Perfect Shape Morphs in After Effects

Let's keyframe them all at the very start. And we want to make sure by this point, they all need to be back in the same position. So let's keyframe them again at the end. And then a few frames after this animation, they need to be out wide. And I'm going to line up with this keyframe just because it seems a little neater to keep your project file like this rather than putting the keyframe here. It won't matter too much. This is a bit of a, finicky thing. And consideration I like to have is where possible, keep my animation looking as tidy as possible, but want your project to be as neat as possible, but not so much that it compromises your animation. Okay, so around here, we need our circles bursting outwards from the center.
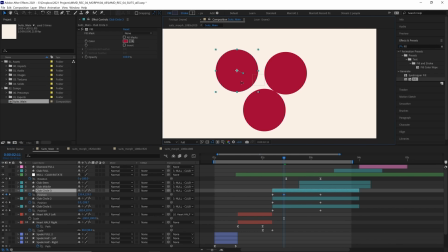25:23 Now I'm just going to eyeball this by clicking and dragging, moving its position further out from the center. And I'll do that with all of the circles. And I'm just trying to make these lines in the motion path the same length for all of these.
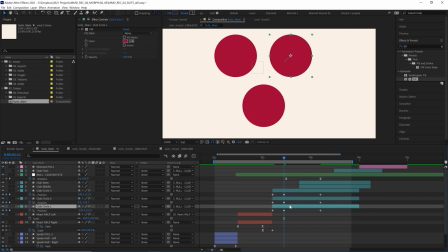25:37 And that should be close enough.
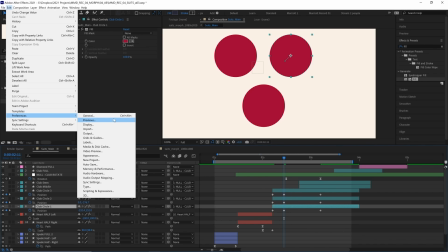25:38 And if you can't see the motion path, if you go to Edit Preferences and Display, you might have no motion path selected.
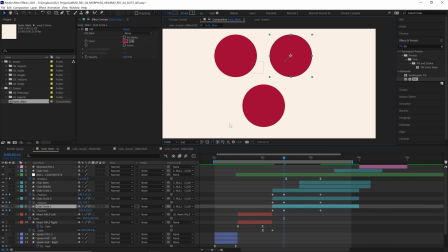25:46 So if you can't see any of this stuff, that's why. Or you might not have your toggle mask and shape path visibility on. Okay, so now they're moving out. Let's see how that plays in animation. Oh, okay, that's not looking too bad.
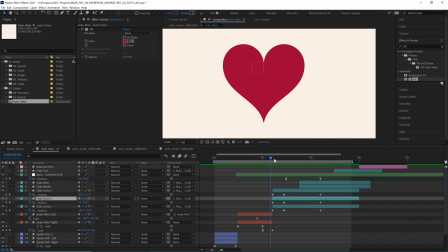25:57 This little section with that small anticipation of the heart scaling down and then expanding with the circles looks good, even before our easing.
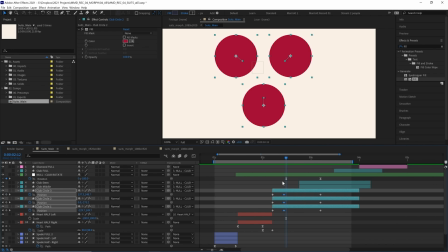26:04 And they weren't even lined up with this keyframe, so now you know how it really doesn't matter. And actually, let's move these further across.
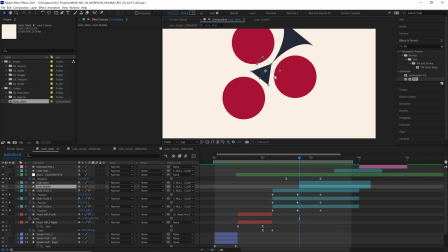26:10 Now I'm noticing they're a bit too far out where our club middle. Let's move them a bit further back, maybe a bit too far.
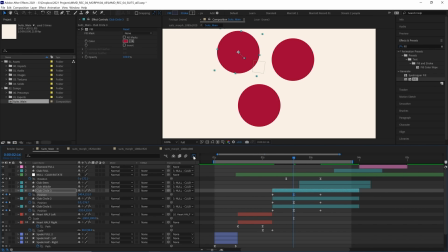26:17 And now we need to add easing to these keyframes. I'm going to go into this first one. Let's do this in the speed graph. Just maximize the ease at the very start. And then we can copy the easing with ease copy.
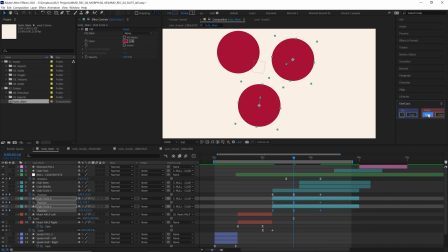26:34 Let's copy these and paste them to our other layers. Oh, and that looks great. This separation between the heart into the pieces, I think is looking really good.
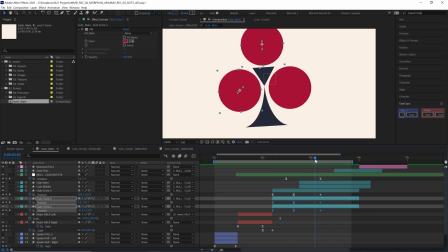26:43 And then we've got them coming back after the club rotates, and that's not quite as smooth. One thing that I do notice is this middle part here. That needs to come on once all of these circles touch. Because once they touch, we don't really have any edges to deal with. It's a nice enclosed space that we can fill in.
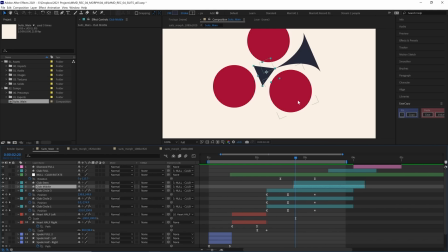27:01 Now we really want this middle piece and this stem to pop on in the middle of this rotation, where it's going the fastest, where it will be easiest tied.
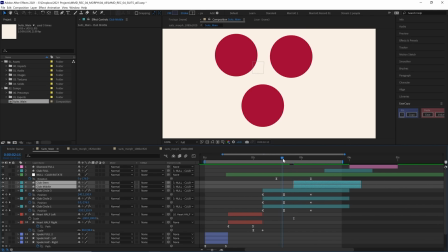27:09 So the middle of the rotation is, looks like this frame here. So this frame here, we need our circles to be back in the middle.
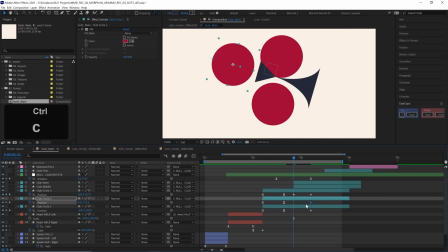27:17 So what we can do is copy and paste these keyframes from the back resting position.
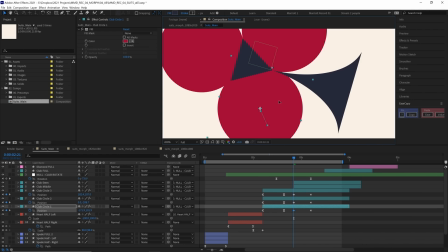27:23 And then maybe push them in a little further as well, a bit more towards the center.
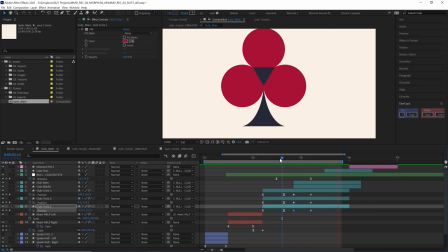27:28 Not too far, because I think a bit of extra motion might be helpful for two reasons.
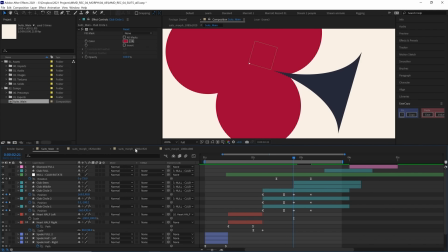27:33 One reason is that the gap that we'll need to fill in is much smaller with our club middle piece, really barely a gap at all. So when they come together, this is pretty much filled up. I'm going to nudge it just a few more pixels each circle to actually fill it up. Then our club middle turns on. And then we get a bit more motion as these circles sort of pull out.
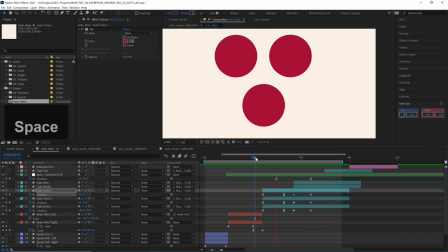27:54 And we finish that rotation. Now, how does that look? Okay, that's looking much better.
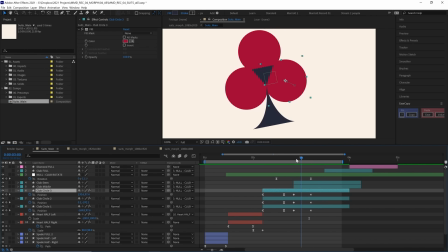27:59 Let's improve the easing on all of these because our circles don't even ease out to these positions yet.
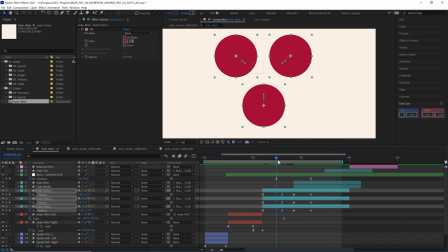28:04 And maybe these keyframes we move a bit forward as well. Okay, let's go into our graph editor. And add some easing like this. And remember, we're only applying this easing to one circle as well.
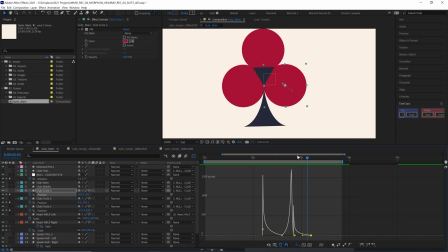28:17 So we kind of have to make our brain only look at this one circle that starts at the top left and ends in the bottom right.
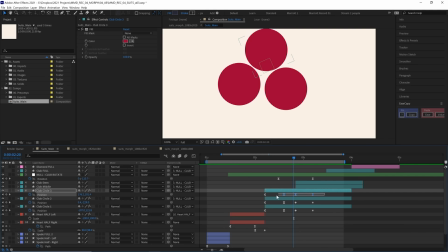28:26 Well, I think that's looking pretty good. Let's go and copy and paste that easing onto our other layers. Okay, I think that's looking good. Our club middle probably needs to pop on a little bit later.
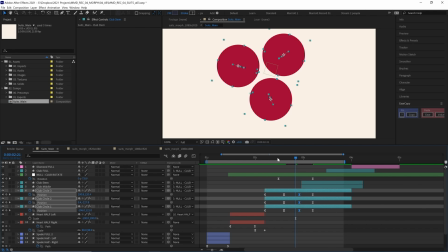28:37 Maybe we move these keyframes back a little more.
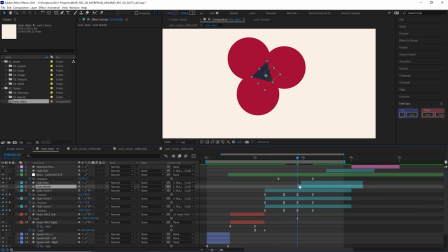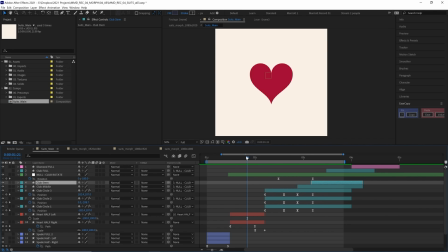28:51 Okay, that's looking pretty good. I'm going to do some sound effects now.